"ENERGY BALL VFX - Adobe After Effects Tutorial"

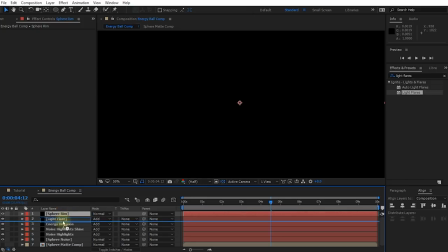21:14 Let's hit OK, and again, let's drag this below the light flares layer because I really want the light flares to be at the very top.
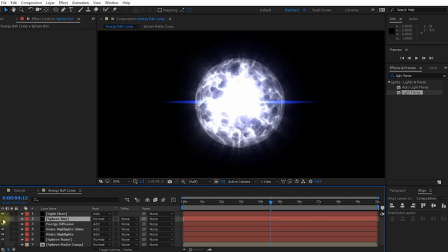21:21 Let's temporarily disable the visibility, and let's again use the ellipse tool. Make sure we add exactly 4 seconds where all of the other keyframes are ready. And let's add another mask right into the center of the composition. You can actually also press Alt and single quote to enable the grid so you can kind of know exactly where you need to place it.
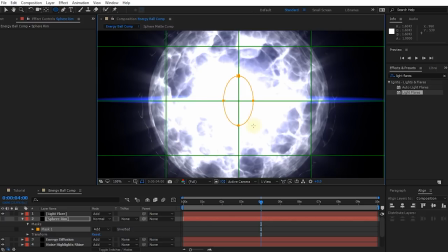21:41 It's going to place us right in the center. Hold down Control and Shift so the mask sits exactly in the center and scales uniformly. Let's just bring this out to exactly the outer edge of our energy ball.
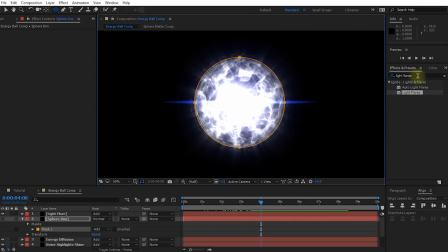21:53 Alt and single quote to hide the grid. And the effect I'm now going to apply is one of my absolute favorites. It's the Saber effect from Video Copilot. Again, it's a free effect that you can download, and you will find a link down in the description of the video. So let's simply grab the Saber effect and apply it to our sphere rim layer.
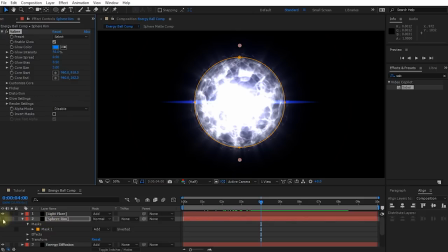22:12 Obviously, we're not going to see anything because we have the visibility disabled, so let's re-enable the visibility, and this is what Saber looks like.
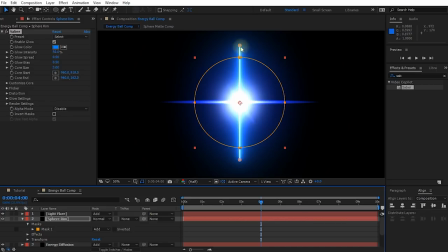22:20 Obviously, this is not really what we're going for. So in the Saber effect, let's expand the customize core settings and change the core type over from Saber to layer mask.
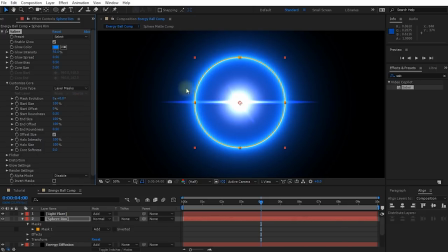22:31 So Saber will take the mask that we've drawn right around the outside of our energy ball and apply the Saber effect to that.
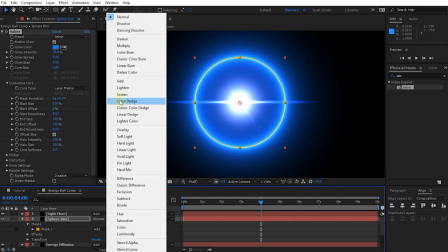22:39 Finally, let's change the mode from normal over to add to kind of add this on top of everything.
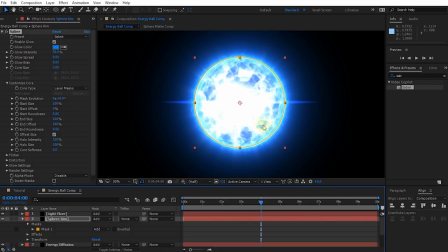22:45 And it's getting a little bit too bright. I'm also not a big fan of this default preset. So in the Saber effect, you can select from a huge amount of different presets. And the one that I personally thought looked kind of cool was the solar preset. So let's apply that. And again, it's a little bit too bright, right?
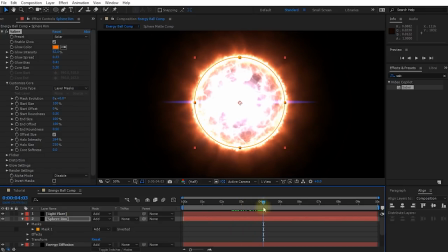23:04 It looks cool, but it's just a little bit too intense now. So one of the things I'm going to do is I'm actually going to lower this core size here in the Saber effect just a little bit.
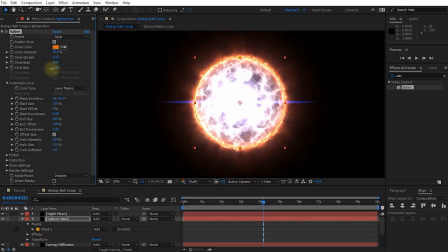23:14 So we just get this really fiery outside of the energy ball happening. But I'm finding that the noise layers themselves are probably a little bit too bright now that we're adding everything up.
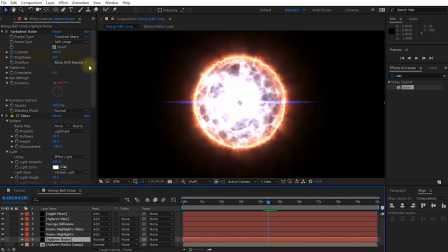23:24 So I'm actually going to come down into my sphere noise. So this is the base noise layer. And let's press U to make sure we are on that last keyframe. Press J to jump forward to the previous keyframe. I'm just going to bring down the brightness just a little bit. So we're not overdoing it. I want it nice and bright, but I don't want to overkill it either. So I kind of want that to look really nice and solid. Maybe just a tiny bit more. So maybe about minus 15 or so. I want this to still feel like an energy ball, but I don't want it to be just fully blown out.
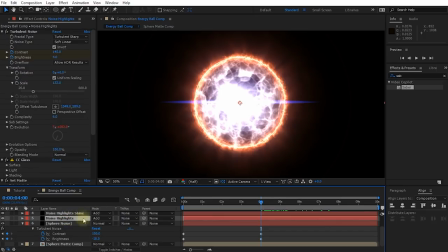23:54 That doesn't actually look too bad. Maybe I'll reselect my noise highlights layer and bring up the brightness on my turbulent noise effect. And maybe a little bit more contrast. That way we get fewer but brighter highlights on our energy ball. And as I said, and as I keep saying all the time, just tweak this to your liking until you're really happy with this.
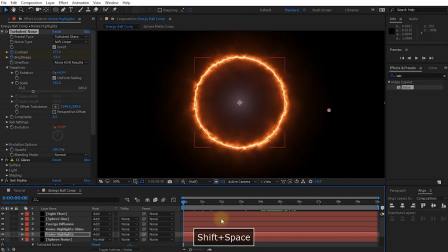24:13 The last thing we need to do, if we come back to the beginning, is you will find that, well, the Saber effect is visible all of the time.
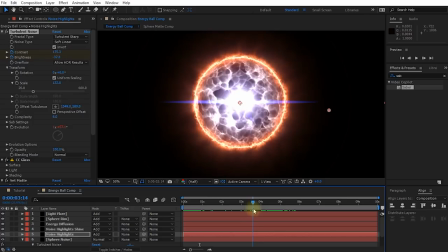24:21 Obviously, we also need this to appear with our energy ball coming in. And what I'm going to do is I'm actually going to come to about 5 seconds or so, select the sphere rim layer, and let's place a keyframe on the core size.
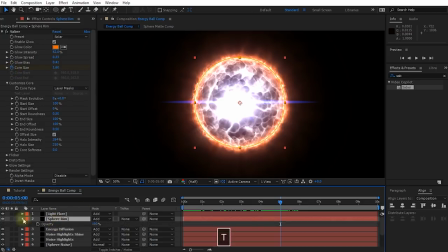24:33 I might also reveal the opacity of this layer and set a keyframe on that. I'm just going to come back a little bit, so maybe about 3.5 or so, and let's lower the opacity
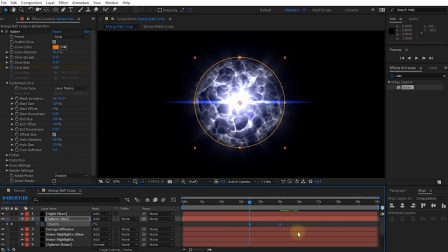24:44 20 and the core size 20. Let's select both keyframes, press F9 to enable Bezier interpolation.
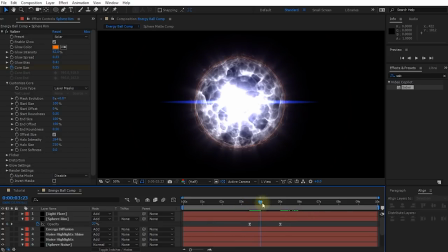24:51 And now what we should see is kind of just see that rim slowly kind of creep in right about there.
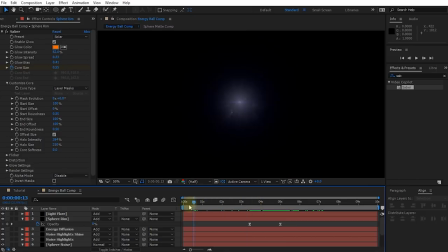24:58 Yeah, that looks much cooler. So let's rewind our composition and let's play back our energy ball effect.
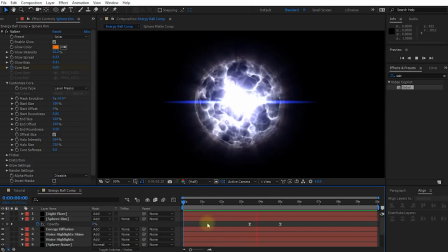Cool, and that is looking pretty good. Now the timing I feel could definitely be a little bit faster, but we can always do that once we composite it back onto our original shot.
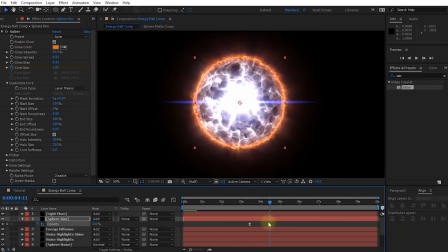25:19 But I do want this rim to come in a little bit quicker as well.
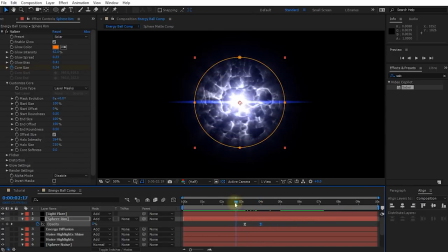25:21 It's taking a little bit too long to kind of kick in. So I'm just going to pull this forward and crunch this down so it just appears just that little bit quicker.
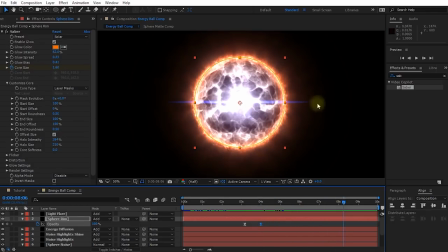25:29 And obviously color wise, it's up to you what colors you want.
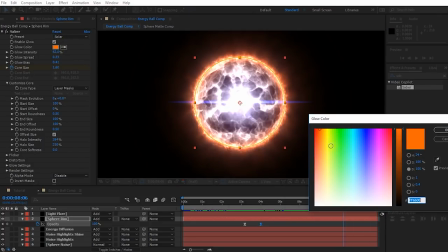25:33 I don't mind this red, but I might actually shift this a little bit over more into maybe like a bluish green, just so it works a little bit better with that, just that energy feel, and it doesn't feel quite as fiery. So maybe just a little bit of a greenish green tinted blue. That's actually not too bad.
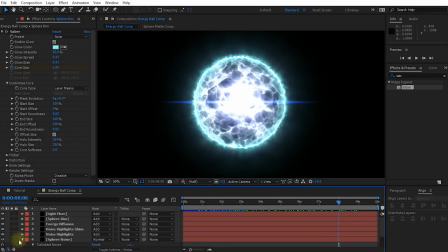25:48 You can obviously also just apply color grading layers to the whole thing and, you know, add VC color vibrance or other color adjustment effects to just make this your own.
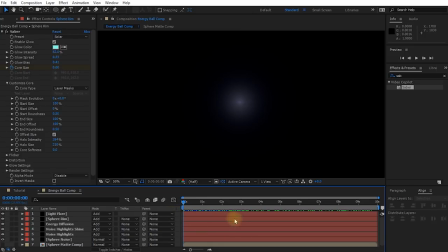25:57 But I think for the energy ball itself, that actually looks pretty cool. So let's play this back one more time and then we can jump back and composite this into our original shot.
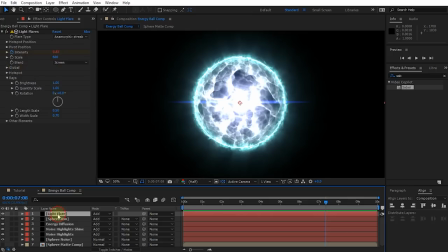26:10 Cool, I really like how that's looking. Now, the last thing I might do on this light flare itself, I might apply a hue and saturation effect to it. I'm going to shift the color of this layer a little bit. I'm just not a big fan of this blue.
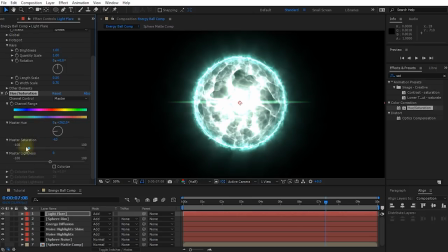26:24 I definitely want it to be more green. I think I'll also bring down the saturation by quite a bit to make it blend in a little bit better and not stand out so much. So that looks a whole lot nicer already.
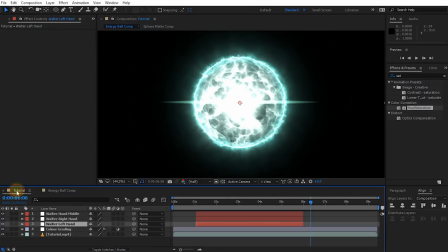26:35 So now that we've got our energy ball created, let's go back to the tutorial and composite this energy ball into Walter's hands.
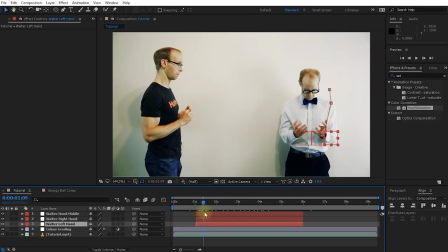26:42 Just as a quick reminder, this is what our composition looked like. So Walter is just spawning the energy ball and then just throwing it in my face and I'm disintegrating. Now, because I've already done all of the tracking, this is actually quite simple, but I also don't want to spend too much time on this part of the tutorial.
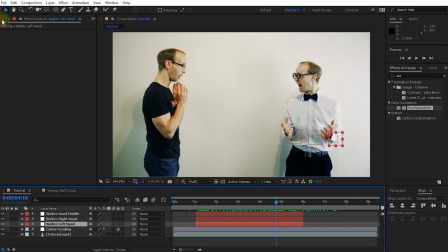26:58 It was mainly around you creating the energy ball, but I also want to finish this with a little bit of a conclusion. So let's come back to our project. Let's drag our energy ball comp into our current composition. And there it is.
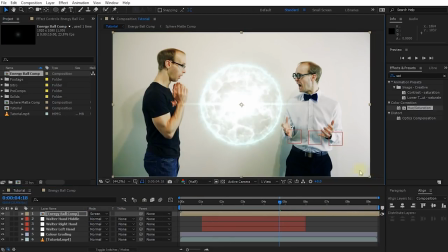27:09 Let's change the blend mode over to screen. I'm going to scale this layer down a little bit so the size of the energy ball is a little bit more appropriate for the scene. And I'll place it right in Walter's hands. And let's just timing-wise align this.
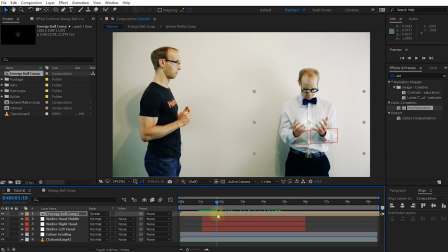27:23 So right here is probably when I want. Yep, that's actually, timing-wise, it actually works out quite well. So this is where Walter spawns the energy ball. Let's just place it right in the middle there. That's kind of cool. And let's parent it to the Walter hand middle null layer that I've already tracked, but you can do this.
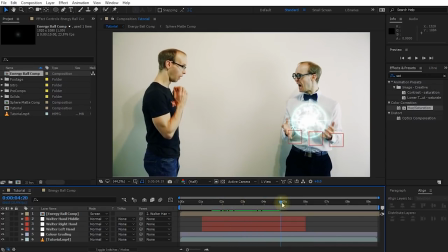27:40 This is really not difficult. It's just a simple motion track and you're just kind of parenting the layer to it. So that actually looks pretty good.
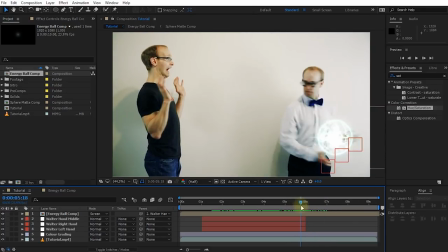27:46 Obviously, towards the end, I haven't done anything with it. It just kind of gets stuck. But what I might do is right here, let's reveal the position,
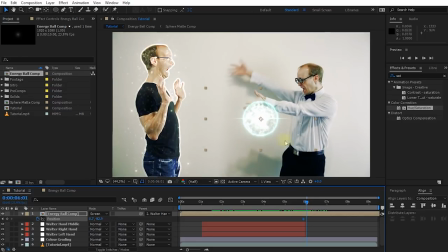27:54 enable keyframes on the position, move forward maybe a few frames and just move this energy ball right through me.
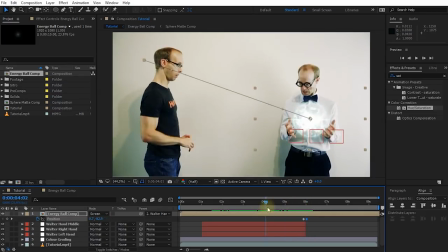27:59 So it's kind of from there, it just kind of flies across. Obviously, you want to enable motion blur on the composition and on the layer,
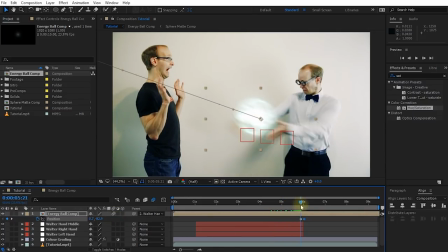28:08 just so that when it gets flung, you kind of get this really nice motion blur happening here.
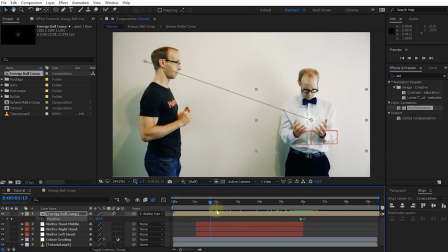28:13 So that's really nice. A few other things you may want to do. You may, for example, add some color grading to this energy ball using, for example, the free VC color vibrance effect.
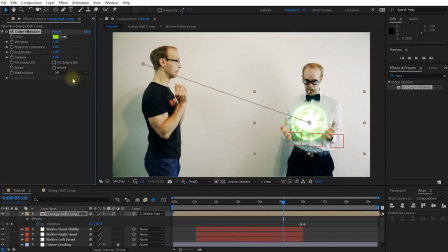28:23 But again, you can use whatever color effects you prefer. I'm kind of liking this effect though.
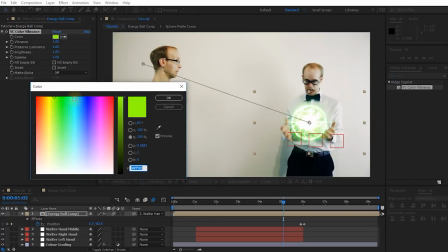28:28 The green looks nice and cool already, but maybe I'll shift this a little bit more into the bluish green.
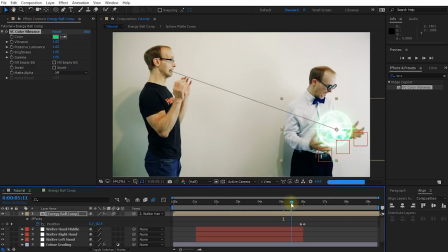28:33 Don't go too subtle, you know, if you're gonna make an energy ball, you may as well make it look nice and dramatic.
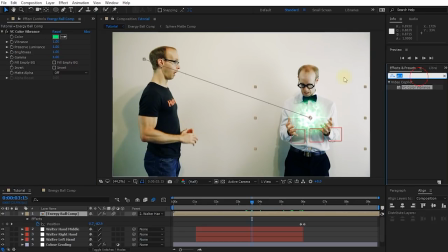28:39 And finally, the last thing I might want to apply is also just a glow effect. So I'm going to use stylize glow for that. And here it is very important that your project is set to 32 bits per channel. Otherwise, this might look a little bit low quality.
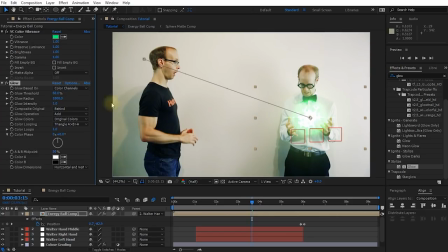28:52 I am going to jack up the glow radius by quite a lot, but maybe I'll bring down the intensity so it's not just totally blown out. I do want this to be pretty intense though. That's actually looking pretty good.
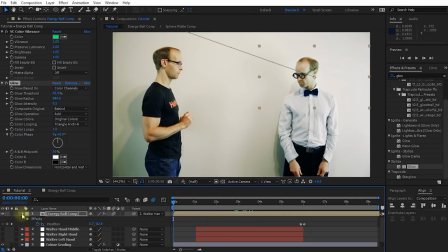29:04 So I'm going to rewind my composition, hide all of my null objects, collapse all of my layers, and let's play back the final energy ball effect.
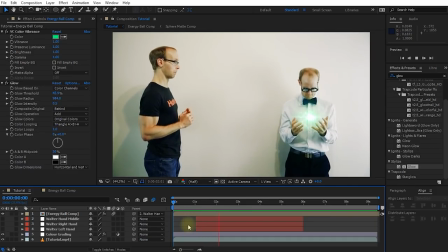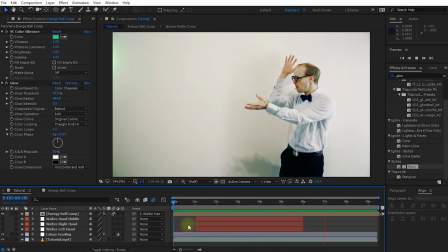And that's all there is to it. I really hope you enjoyed this tutorial.